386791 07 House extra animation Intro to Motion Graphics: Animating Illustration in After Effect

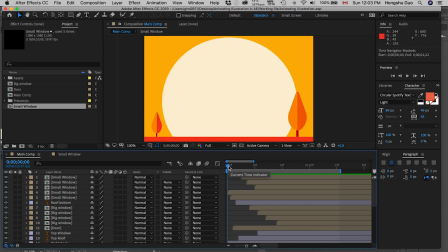2s
Now we want to add one more layer to this animation. We don't want the house to build up from the ground.
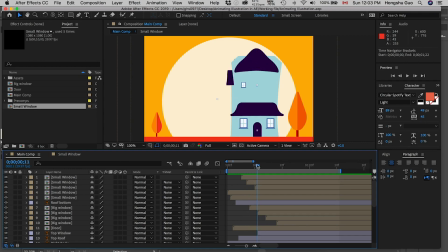9s
That's too boring. We want the house to be building up or pop into the screen as if it's a character. We want to give some life to this house as well. So we want the house to kind of pop into the frame, like jumping and then land it on the ground.
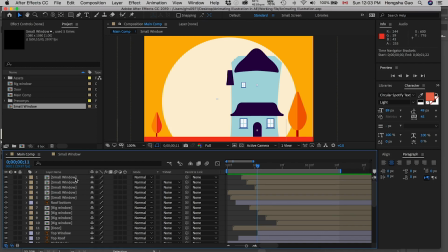27s
So what we need to do is, first of all, we need to group all these house layers into one pre-comp and then animate that pre-comp so that we have an extra layer of control to this house animation.
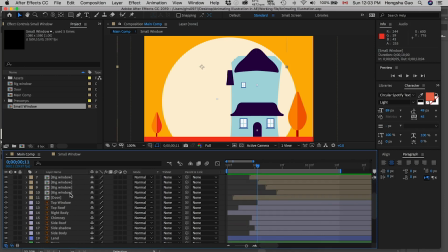43s
Let me just select all the layers here, all the house layers.
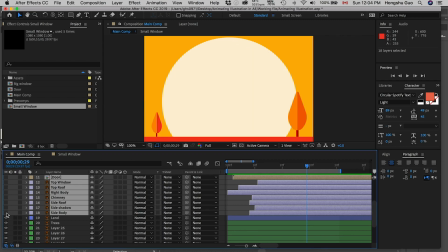51s
And I can toggle on and off this icon to make sure that I've selected all the layers of the house.
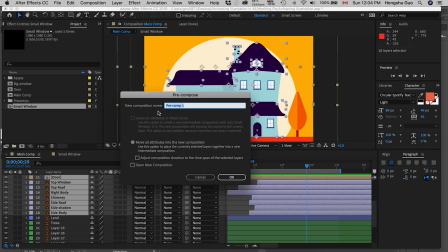59s
And then I can pre-comp it. Command Option C, pre-comp.
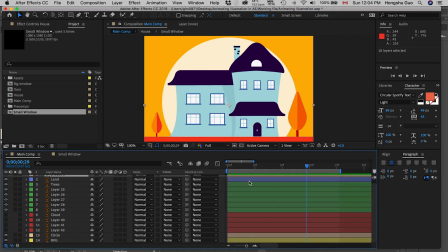65s
Call it house pre-comp. Okay. Now we have this pre-comp and all the house animations within this pre-comp. So if we look at the project panel here, we already have all these pre-comp that we created before.
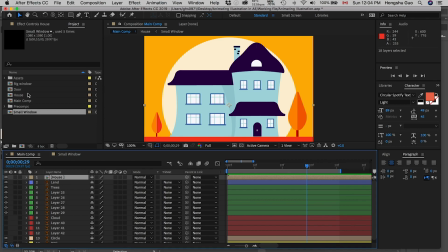82s
So we don't want to clutter this project panel or to make it messy. So just make sure we can just put all of these new pre-comps into the pre-comp folder that we created so that everything is organized in the project panel.
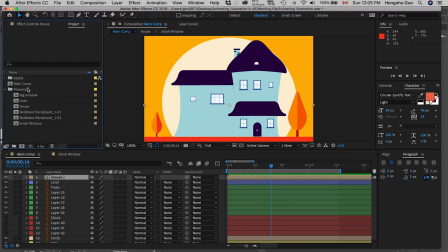101s
And if we want to find our pre-comp, we can just toggle down this pre-comp folder and then see our pre-comps here. So first of all, what we need to do is
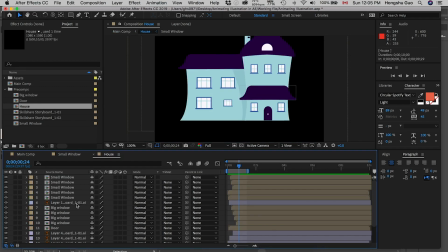118s
I still want to use that scale keyframe that we used in the previous video to make the house just kind of pop up from 0 to 100%, so that I want to use this keyframe here,
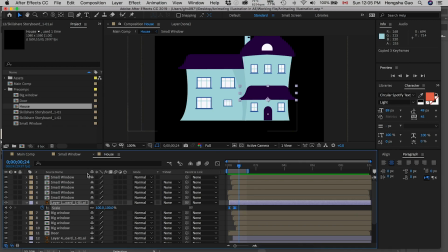134s
going to the pre-comp, and then Command C, copy those 3 keyframes,
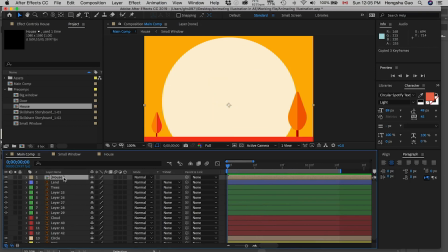139s
go back to the main comp, and then go back to the 0-second mark, paste onto our house comp. So let's preview the animation.
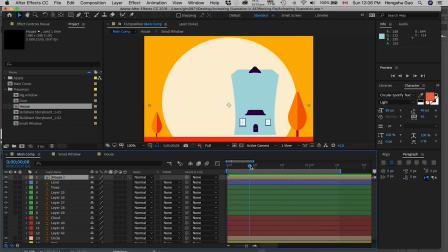156s
So something is wrong here because we paste in the scale keyframe,
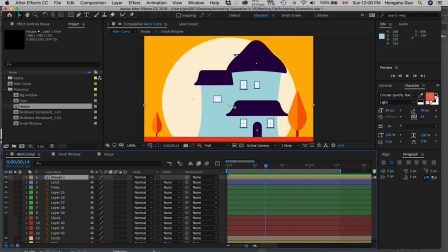161s
but the problem is the house is animating from this anchor point in the center. So when the house is over 100%, around 110% in the keyframe over here, it's actually intersecting with our ground. So that's not going to work.
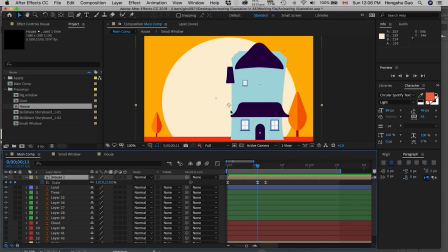178s
What I need to do is I need to move this anchor point to the bottom of the house so that it's actually scaling up from that point.
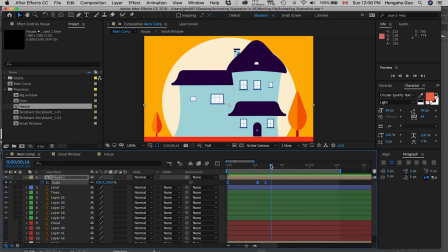186s
So I need to delete this keyframes and then click on this anchor point tool, move it to the bottom of the house here,
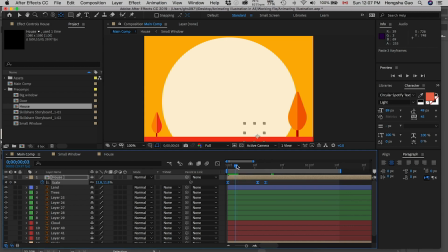201s
and then paste the scale property keyframes. Now you can see everything is starting because this is the starting point of my animation. So I want the anchor point to be right here so that everything is grounded.
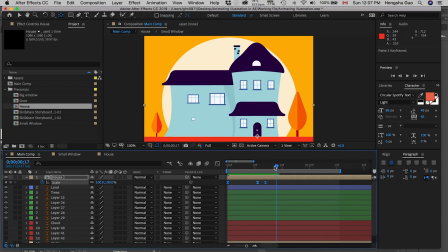Now I want to add some rotation and then position change of the house as if it's popping
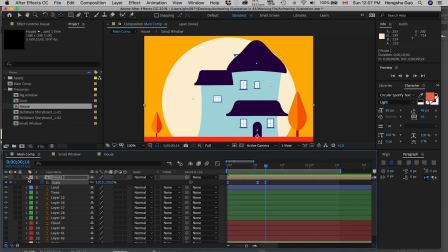230s
into the screen and then land on the ground. So we're gonna click this arrow here.